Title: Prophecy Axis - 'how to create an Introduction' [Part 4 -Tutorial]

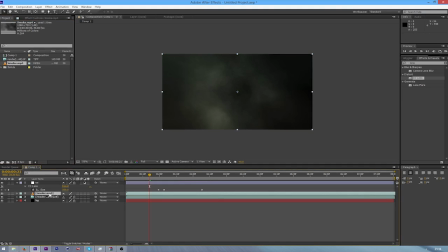247s
And if you bring this on, you can see it's going to be just black behind it, and you can fix this by going into your blending mode and screen. And when you do that, you can decrease the opacity.
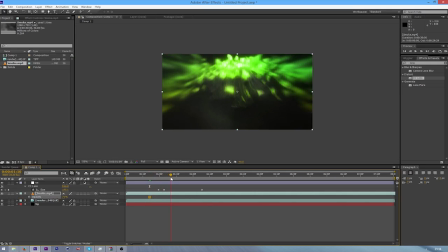264s
See what I was saying about if you bring a smoke on, it's going to lighten it up.
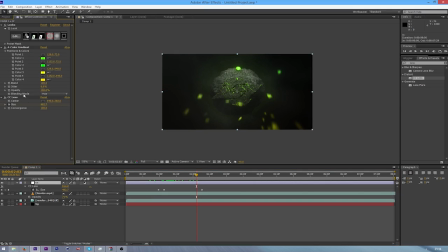268s
As you can see, it's so bright now, and I probably should have left the the curves a bit lower again.
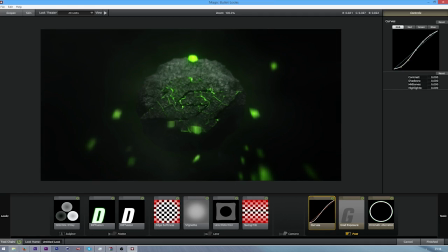276s
So yeah, obviously you don't want this too dark, you want to be able to see it, but
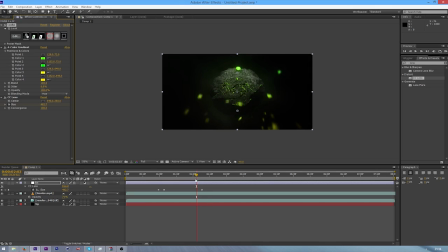285s
I think it looks a lot better when it's blended a bit more. So as you can see, there's now a smoke around it.
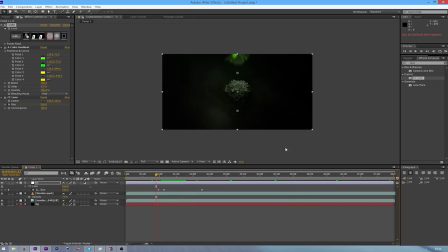297s
And to add more to this, you could even add one of those forms shockwaves, or more recently people have been using this effect
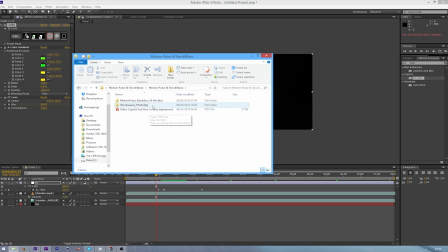307s
from Video Copilot's shockwaves thing from the Motion Pulse pack,
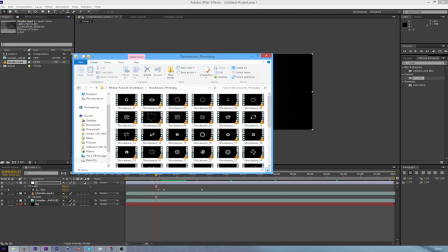315s
which is really nice, but I have a feeling this is going to get as overused as the shockwaves really quickly. So yeah, I probably shouldn't have said that, because now it's going to get really overused if a lot of people watch it, which probably won't, but you know, it might happen. I can dream.
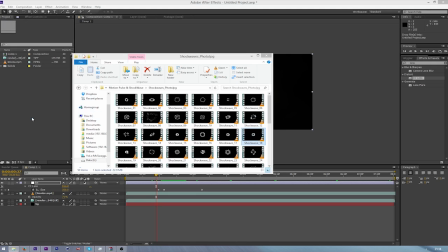334s
So any of these are really nice. You can double click on them, check them out, but there's a lot of them there.
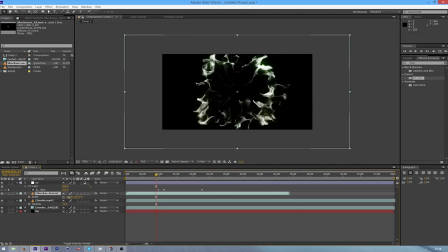344s
Also, I'm not going to be providing links to this in the description, because yeah, I mean, it's Video Copilot's product. So just set that as screen again, and I'm going to put this in front of the object.
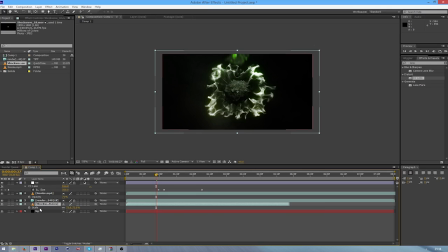364s
I know you can put it behind if you wanted to, but I think it looks a lot better when it's in front, because it blends it a lot better. So let's go to the impact again. You could even mark it on here if you wanted to.
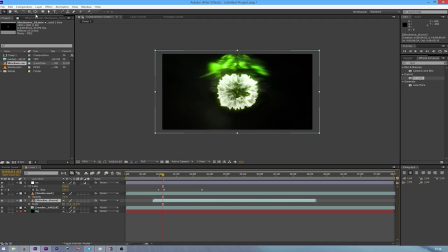383s
Probably start it here. And I'm going to add a mask to this. So select your Eclipse tool. So it's kind of like Cinema 4D. If you hold and drag, then you can select the Eclipse tool.
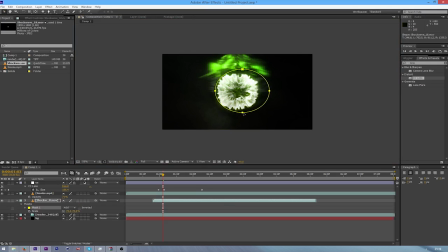399s
And I'm just going to select around where that landscape was, as you can see, and you can drag it about when you switch to the move tool. And then if I go into the shockwave and mask properties, you can open this by pressing MM, and that will open every property,
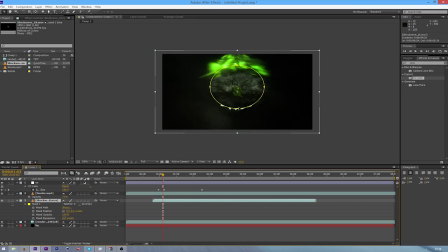419s
and then subtract, which will make the mask subtract from the from this part here. And then I'm going to press F to bring up the feather. I've feathered this a bit.
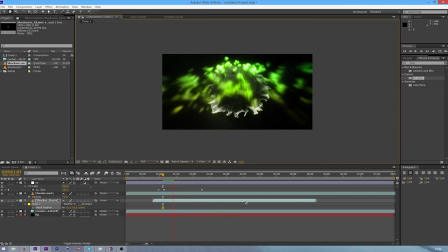435s
Hopefully that looks alright. It now just kind of looks a bit weird because it's all white and the rest of it is green. So obviously we can fix that with a tint or some more Video Copilot like stuff,
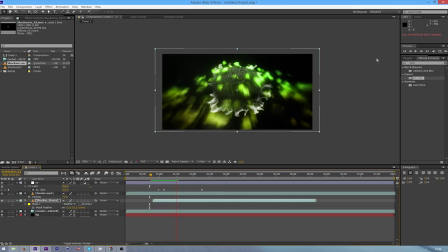451s
which is a free plugin, by the way, that you might want to use. I think it's called like Video Copilot Vibrance or something. It just came out. I like Video Copilot.
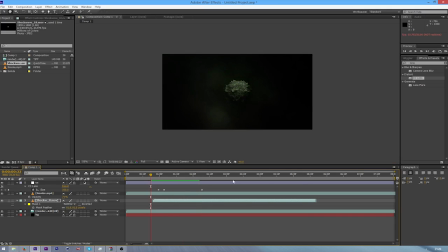463s
So yeah, as you can see, it's going to come out there. And I'm going to add tint because that looks really bad and doesn't blend.
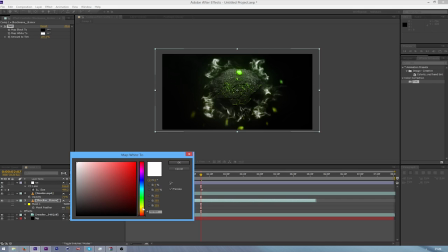475s
So just go into the white, the map white to, because if you map the black, that's going to map the background of it, which you don't want. In there. Try and match the colour.